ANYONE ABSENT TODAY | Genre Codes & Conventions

I don't think I could film like a blurred background for this camera, so I had to do all of this in post-production by using Gaussian blur to achieve this blurry background effect.
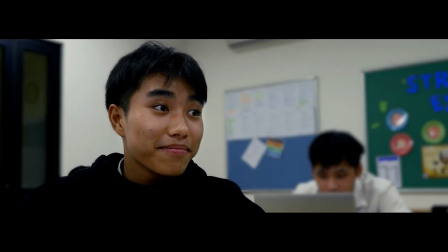755s
And there's also subtitles, so the audience can follow the story in an easier way. And also because the audio, I have received some feedback at the subtitles, and I thought like this is one of the best decisions I have made for anyone absent today, because not only did it improve like how people can hear the dialogue, but it also adds more to that like creepy feeling of a thriller film.
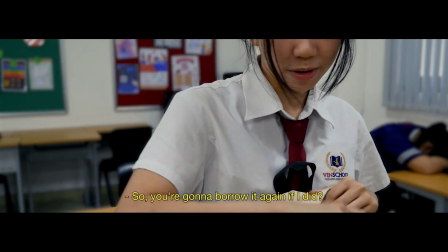790s
You can't see her face very well because like her face is like a bit half cut,
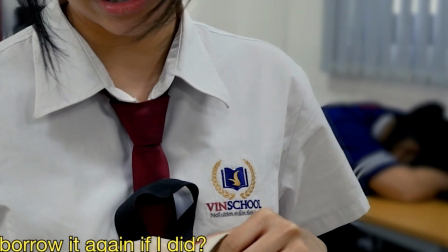795s
and you can see here too that the guy earlier is sleeping, which is what students often do. Very common, and it's very like a natural thing. So for this shot I used two shots. I used both like a medium wide shot, so you can see their positions,
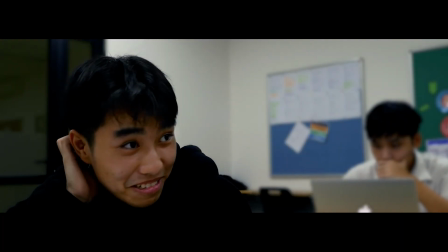818s
and I also used the same close-up shot so you can see his expression better. Yeah, very good acting. And you can also see his hoodie very well, which is a very important plot device, so please notice this.
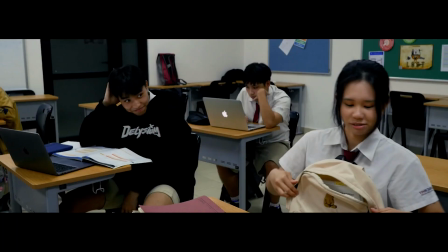835s
And now this is when you start to see Rachel in a clear way. So like the last scenes, her face was kind of like distant to us, right? And now it's clearer and we can see her a bit more. Original audio was quite noisy. There were a lot of background noises because like yeah, there are people talking. A naturalistic environment by using by removing the original audio and adding like classroom ambience and like people talking, and there are actually a total of 3 different samples of classroom ambience I used in these classroom shots. You know what, the part you should focus on. ooh, it's a glitch transition. So Rachel's moment of realization, because she looked at this.
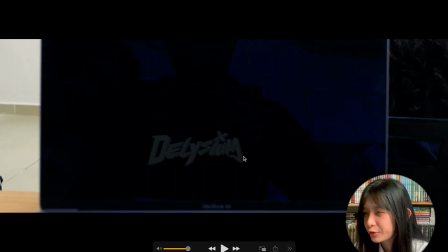900s
If you like just go through the frame, like,
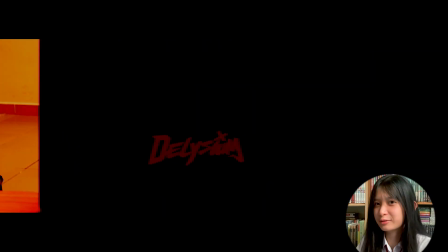907s
and like, you know, bam, like all red, like the only thing that's like stands out of this frame is this logo. And why is it?
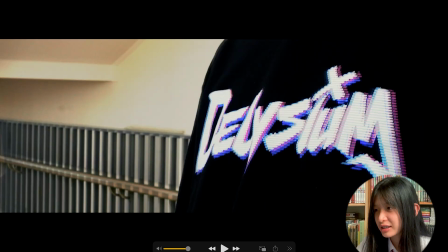921s
And so it flashes and you can see, looks familiar.
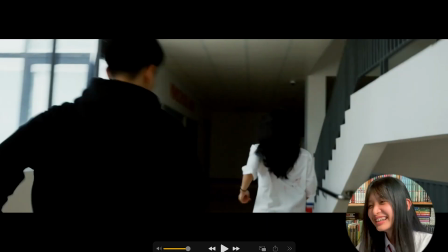926s
Then bam, they're running. So it's a shot. It's like a transition. It acts like a match cut. Oh, like, see?
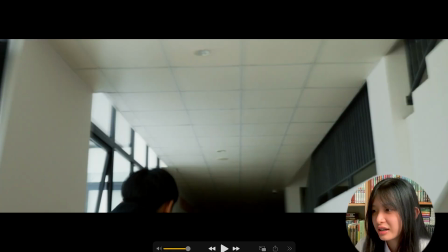939s
Can you see the difference? Like, it becomes colder, right?
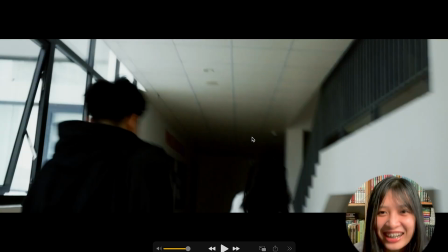945s
And like they're running to the dark again. Like so they're running.
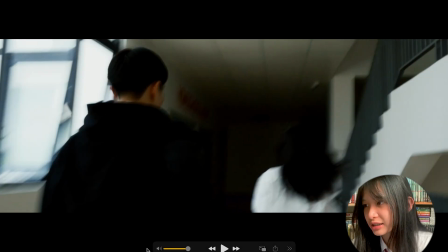951s
It's a handheld shots, right? Because it's running and like everything is very unsteady and very unbalanced.
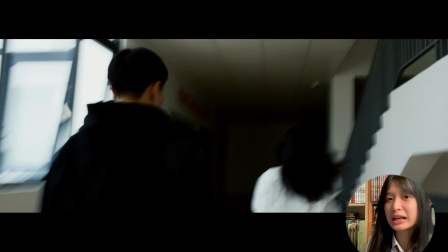958s
But at least I think I don't use Dutch angle for this. I don't think it's like too imbalanced, because like you're running behind Joshua, who is like he's like a reliable guy, and for his characterization you'll see that like it's more steady.
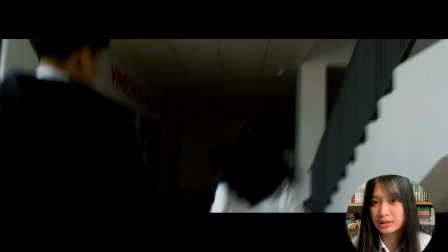976s
I think it's steadier than the shots where Rachel is just alone.